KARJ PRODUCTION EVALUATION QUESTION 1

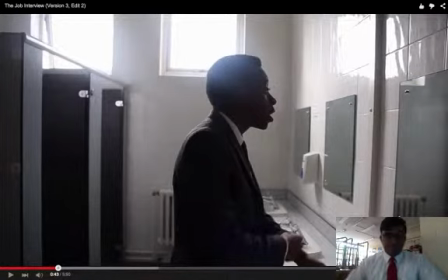248s
This allows us, it's a mid shot, so we're allowed to get their emotion, but as well as the background that they're in.
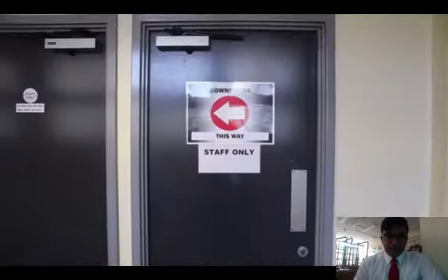257s Man, you too. Thanks.
Okay, again, I'd like to take your attention to this part as well.
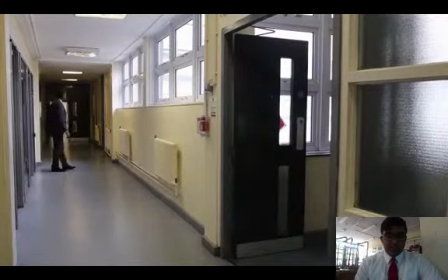264s
As you can see, both characters are coming out of the toilet.
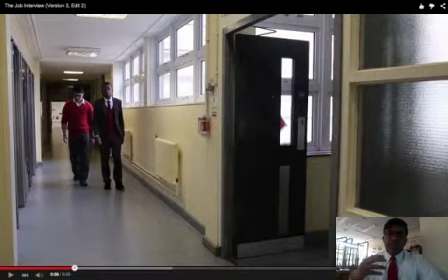270s
We chose this one because we wanted it to seem as if they're both leaving at the same time, but they're going to the same job interview.
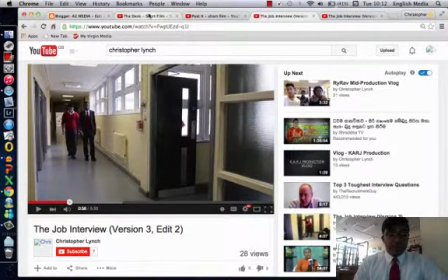278s
Again, this is also another cinematography, which is also seen in the short film The Desk.
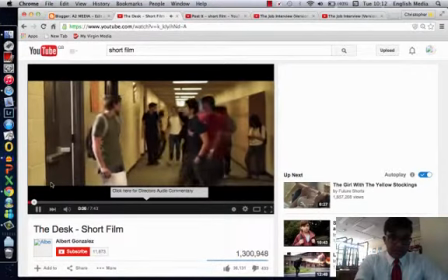287s
As you can see, the subject's moving out from the classroom.
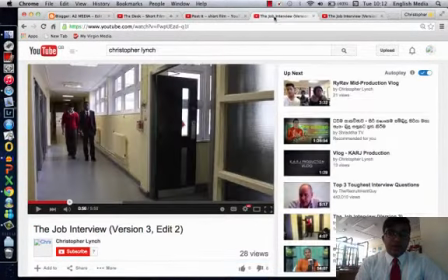295s
And now, back to our thing, back to our short film. We see at this point see at this specific point that both subjects move out of the frame.
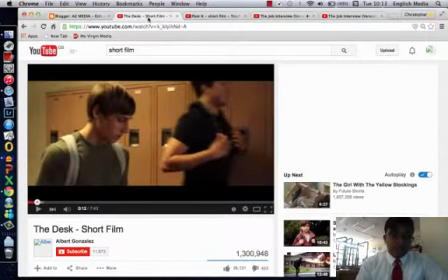313s
Again, another code of convention which is also seen in the short film desk, which I'm about to show you now.
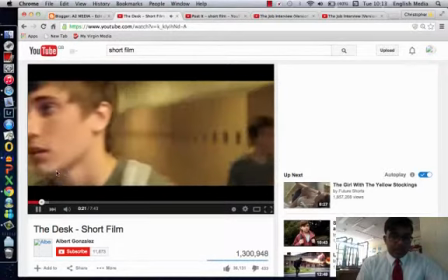325s
As you see, the main character moves out the shot.
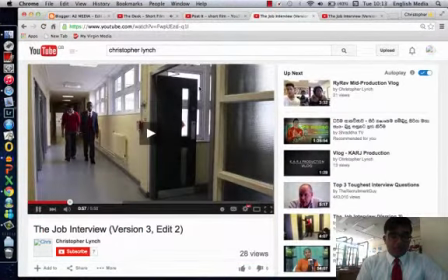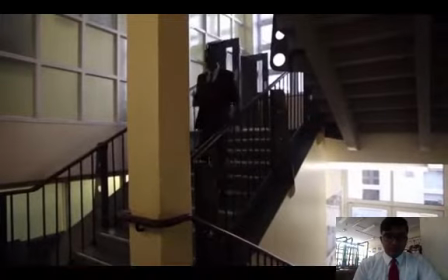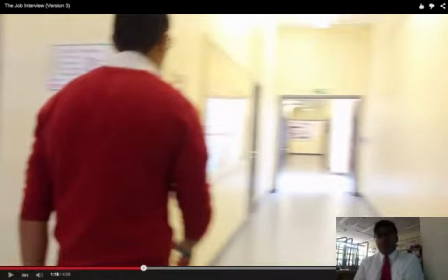340s
So at this point, we're panning and following Ruben towards his destination. It really sets the scene for the audience to know where he's going.
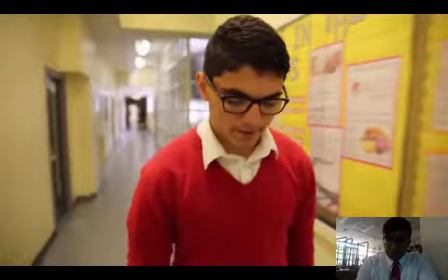348s
And at this second point, as I mentioned before, the code of convention of following them from the front, we've used that as well.
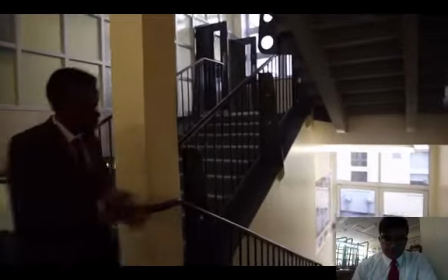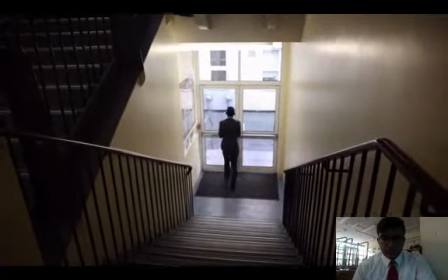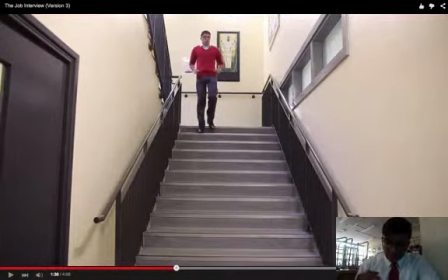367s
Now, in most short films, you can notice that they always have a soundtrack embedded in the background. So as you can see, we use that specifically in our film.
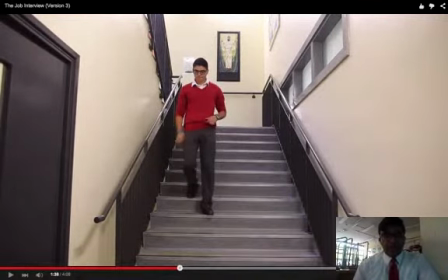379s
This soundtrack that you're hearing now, we specifically chose that because we wanted to show time going by. Time going by meaning he's got more time and that he's relaxed.
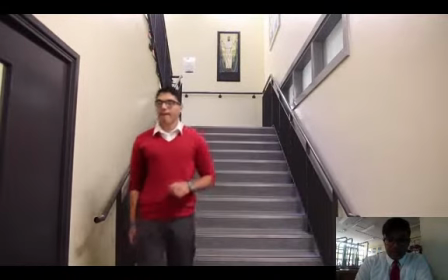394s
Whereas when we jump off to Calippi, it's more upbeat and fast.
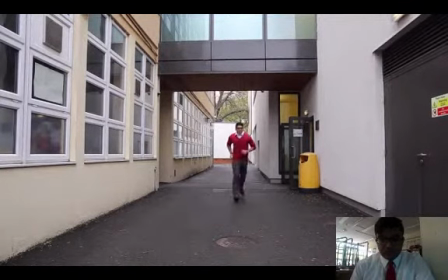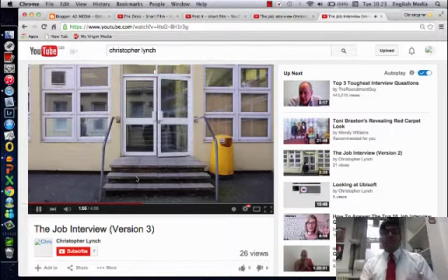406s
So as I mentioned before, the beat was upbeat. So we specifically chose this so that it may seem that he's ready for this job interview.
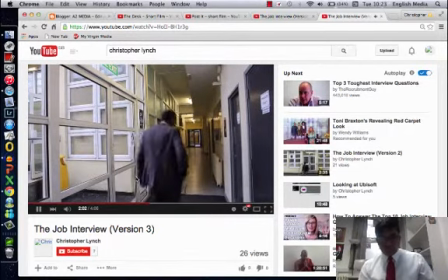415s
But then we come to this specific point where he realizes he's late.
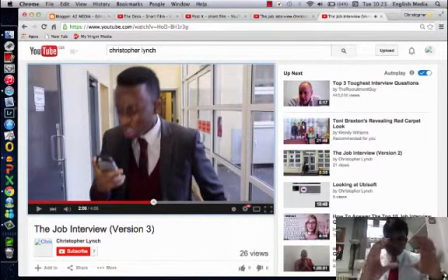421s
And we chose this specific shot because we can really see the how worried his face is right now because he is late for this job interview and now he's gonna run.
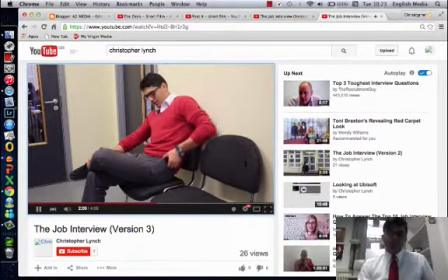432s
Whereas Ruben, he's relaxed.
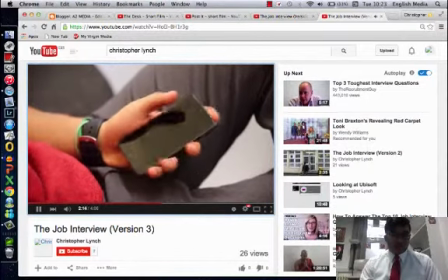434s
You can see that he's sitting down, and we zoom in right into his phone.
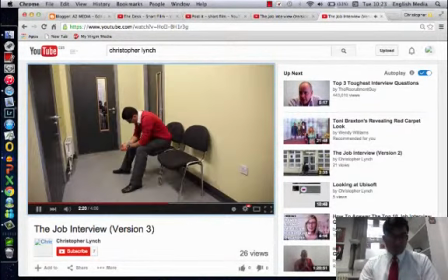442s
And what do we pull out? The appointment time. And because he's so early, he's taking his time now.
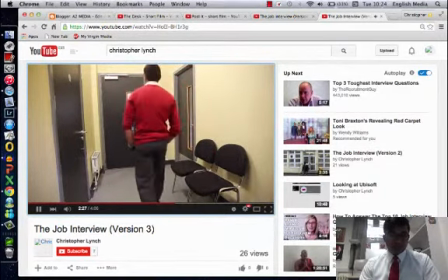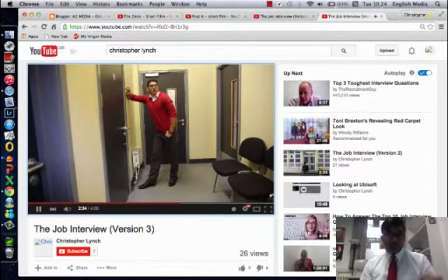455s
I think he's chosen the soundtrack and what we're seeing goes really well together because it's slow.
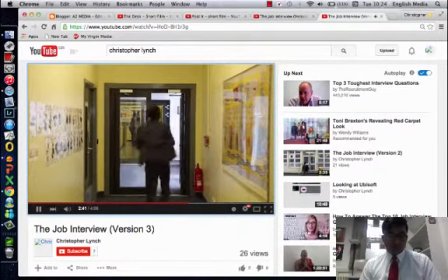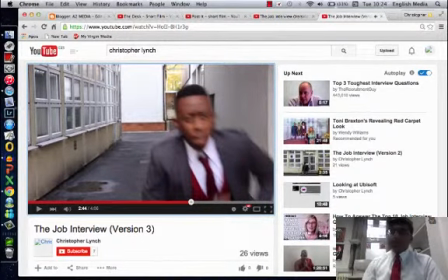469s
That specific shot I've not seen in any short film where the camera is placed at a specific point but we see a character rush off. But I use this effectively because we can still see the emotion on his face.
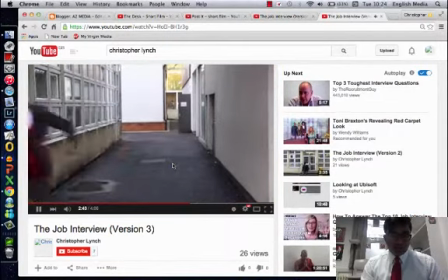489s
He's in a rush at this point. You can see that he's running to this.